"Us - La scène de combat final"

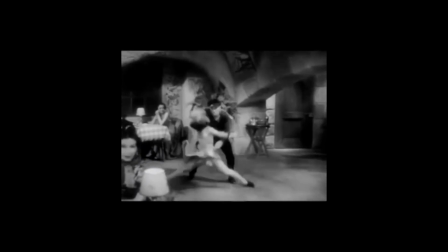Il y a donc une part de brutalité dans cette danse. Les partenaires se secouent, se poussent, voire se donnent des claques.
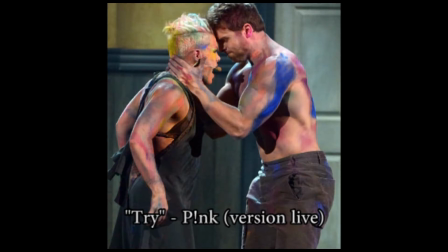Pour vous donner une idée, allez voir le clip de la chanson Try par Pink, qui reprend vraiment les codes de la danse apache.
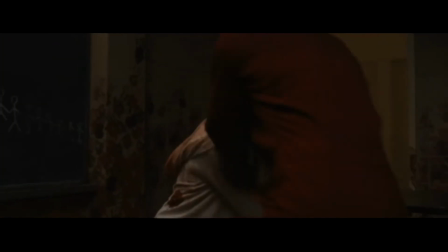Dans Us, on se gif, on s'attrape les cheveux en rythme sur la musique, comme en danse apache.
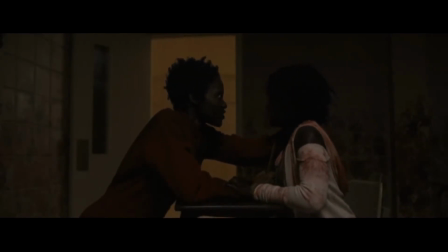Sur ce plan, je n'ai rien à dire de particulier. J'ai même pas compris ce que Red chuchote à Delaide, donc bon, on enchaîne.
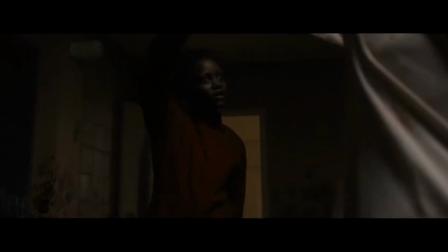Nous avons à nouveau de la danse apache assez violente. Et c'est à ce moment précis que j'aimerais vous parler de la posture des personnages.
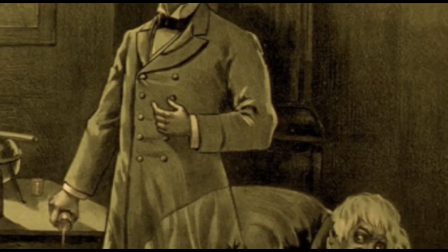Que ce soit dans la danse ou le jeu de comédien, la position du corps est importante, car elle véhicule des informations sur le personnage que l'on incarne.
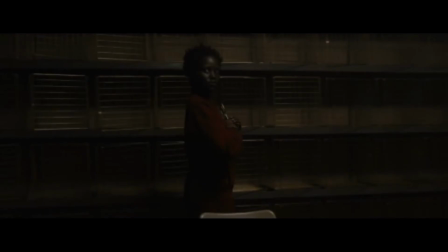Tout le long de la scène, Red se tient très droite, la tête haute, les épaules basses.
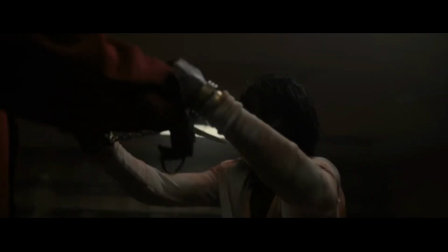Cette posture est très noble, digne d'une reine, et même lorsqu'elle attaque, elle reste droite, rapide, précise et légère.
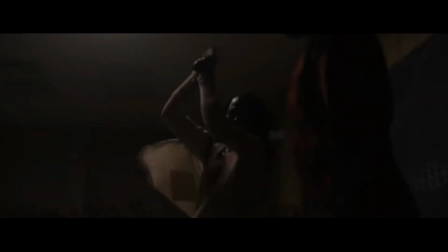Adélaïde, en revanche, a une attitude opposée. Son attaque au tisonnier est lourde et manque d'élégance.
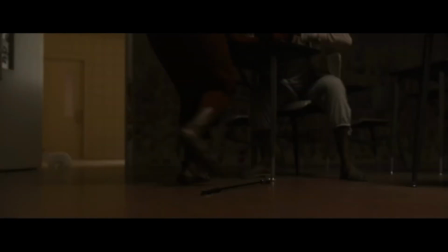Elle a souvent le dos voûté, la tête rentrée dans les épaules, les jambes largement écartées.
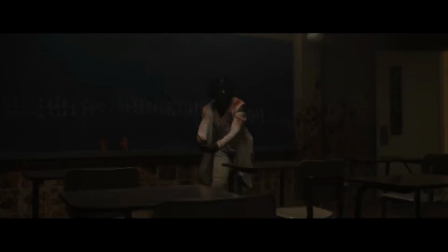Cette posture est une attitude de tension, animale, voire bestiale.
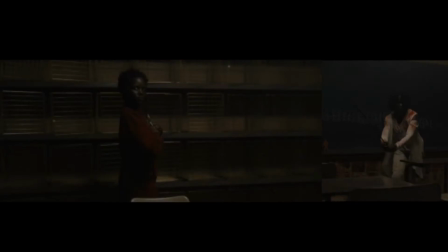Le contraste dans la posture des personnages montre que Red est supérieur en tout point à Adelaide.
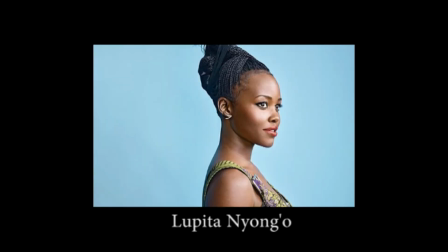Et je rappelle que c'est la même actrice. Donc l'actrice a bougé son corps de manière différente selon le personnage qu'elle interprète. Et croyez-moi quand je vous dis que ce n'est pas du tout facile à faire.
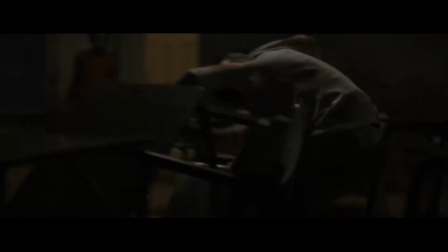Lorsque Red repousse Adélaïde, vu la position de l'actrice, je suppose qu'ils ont utilisé un harnais pour la propulser en arrière.
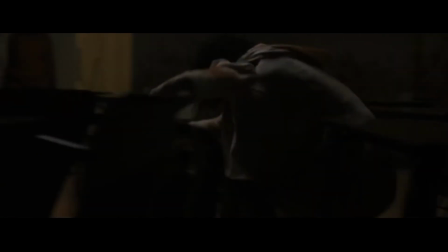Cette chute assez puissante donne l'impression que Red, malgré sa posture rigide, a beaucoup de force, renforçant ainsi sa supériorité sur Adélaïde.
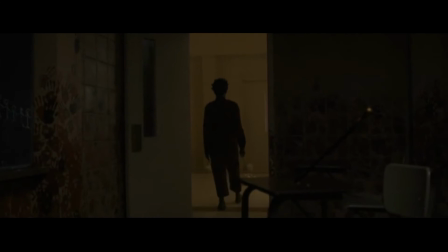Alors que Red aurait pu achever son adversaire à terre, elle sort de la pièce en fixant Adélaïde du regard comme pour l'inviter à la suivre.
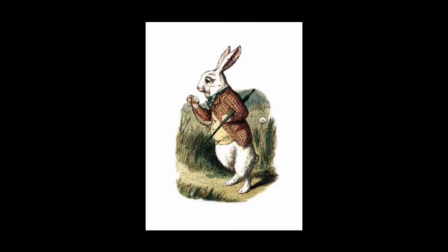Son pas sautillant rappelle un lapin, Comme le lapin qu'Alice suit pour atterrir au Pays des Merveilles, et comme les lapins que l'on verra gambader dans le tunnel quelques plans plus tard.
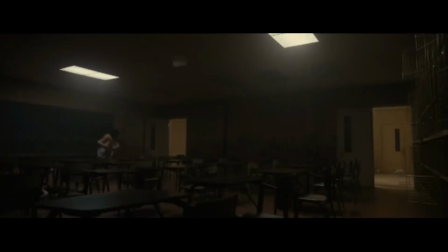Adélaïde, de plus en plus bestiale avec son pas titubant, son dos courbé et ses grognements, arrache le tisonnier pour poursuivre Raid.
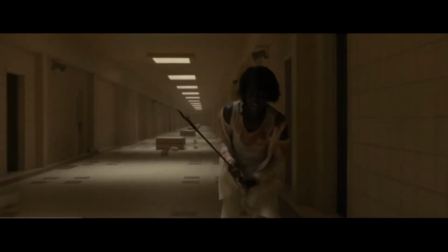Elle atterrit dans le long couloir blanc et clodique en direction de la caméra, droit sur le spectateur en fait.
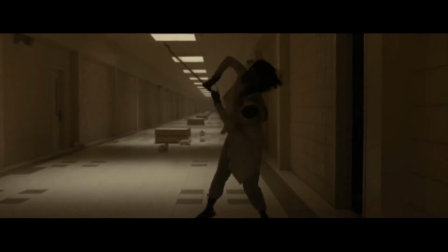Sa figure menaçante et couverte de sang contraste avec le blanc immaculé des murs, les lapins en arrière-plan et les carrelages réguliers sur le sol.
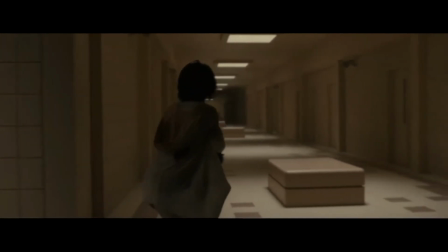La caméra suit ensuite Adelaide pour nous dévoiler Red, assise tranquillement dans un plan joliment symétrique et harmonieux.
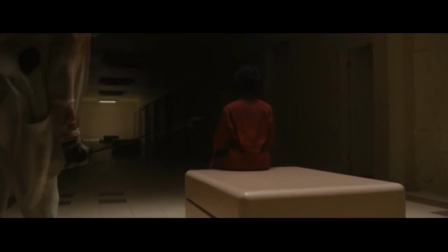Ce qui fait que lorsqu'Adelaide fit irruption dans le plan afin de fracasser le crâne de Red avec le tisonnier, elle apparaît comme la véritable méchante de la scène. C'est d'ailleurs à ce moment que la musique s'emballe, montrant que les rôles de héroïne et de méchante sont inversés.
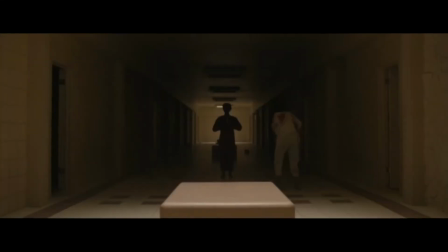A plusieurs reprises, Adelaide tente de frapper Red alors que la caméra recule.
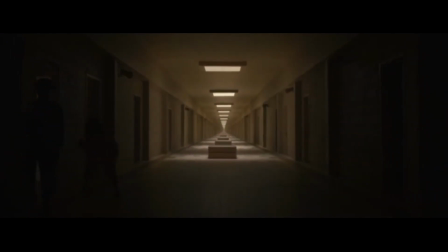Ces plans larges, qui permettent de voir tout le combat d'un seul coup d'œil, donnent l'impression qu'il s'agit d'un spectacle sur scène, comme le spectacle de danse des fillettes. Plus le combat dure, plus la luminosité baisse, ne laissant apparaître que les ombres chinoises des deux combattantes.
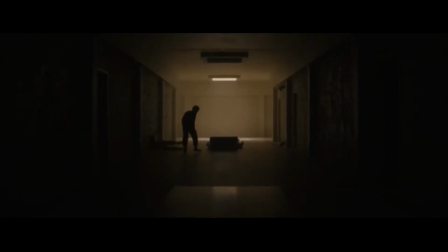Impossible de distinguer la combinaison rouge ou le souhait taché de sang, et malgré tout, il est très facile de reconnaître les deux femmes. Et c'est là que le travail sur la posture des personnages a toute son importance.
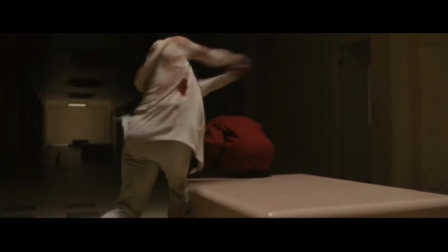En ce qui concerne le combat en lui-même, Adélaïd rate chacun de ses coups, ce qui la rend pathétique et impuissante. Raid quant à elle semble indifférente, comme si se battre n'avait aucune importance. Elle ne frappe Adelaide que 4 fois, mais à chaque fois de façon efficace. D'abord un coup de ciseau bien placé, puis elle met Adelaide à terre en la touchant à peine, elle la balance contre le mur, et enfin, elle la poignarde profondément.
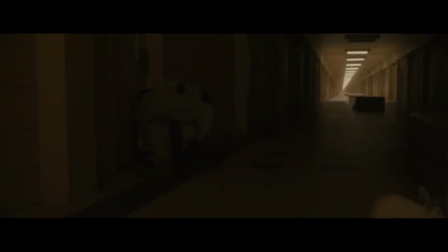Adelaide, malgré sa fureur et son entêtement, ne paraît vraiment pas de taille à vaincre Raid à ce moment du combat.
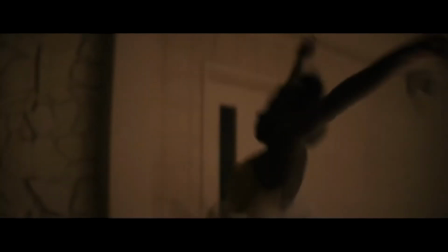Mais malgré ses blessures, elle se relèvera pour affronter une dernière fois son double.
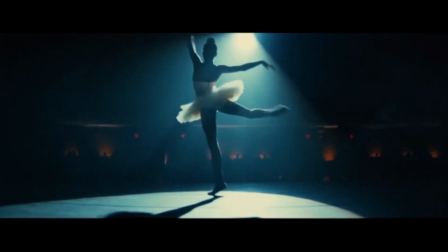J'aurais pu continuer l'analyse jusqu'à la fin du combat, mais pour moi cette scène se termine lorsque la musique se calme de nouveau,
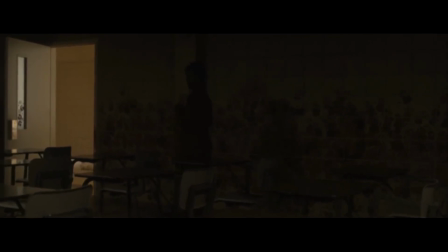ouvrant ainsi une autre scène, celle de la mise à mort. Bien entendu, il y a sûrement plein d'autres choses que je n'ai pas vues ou comprises dans cette scène.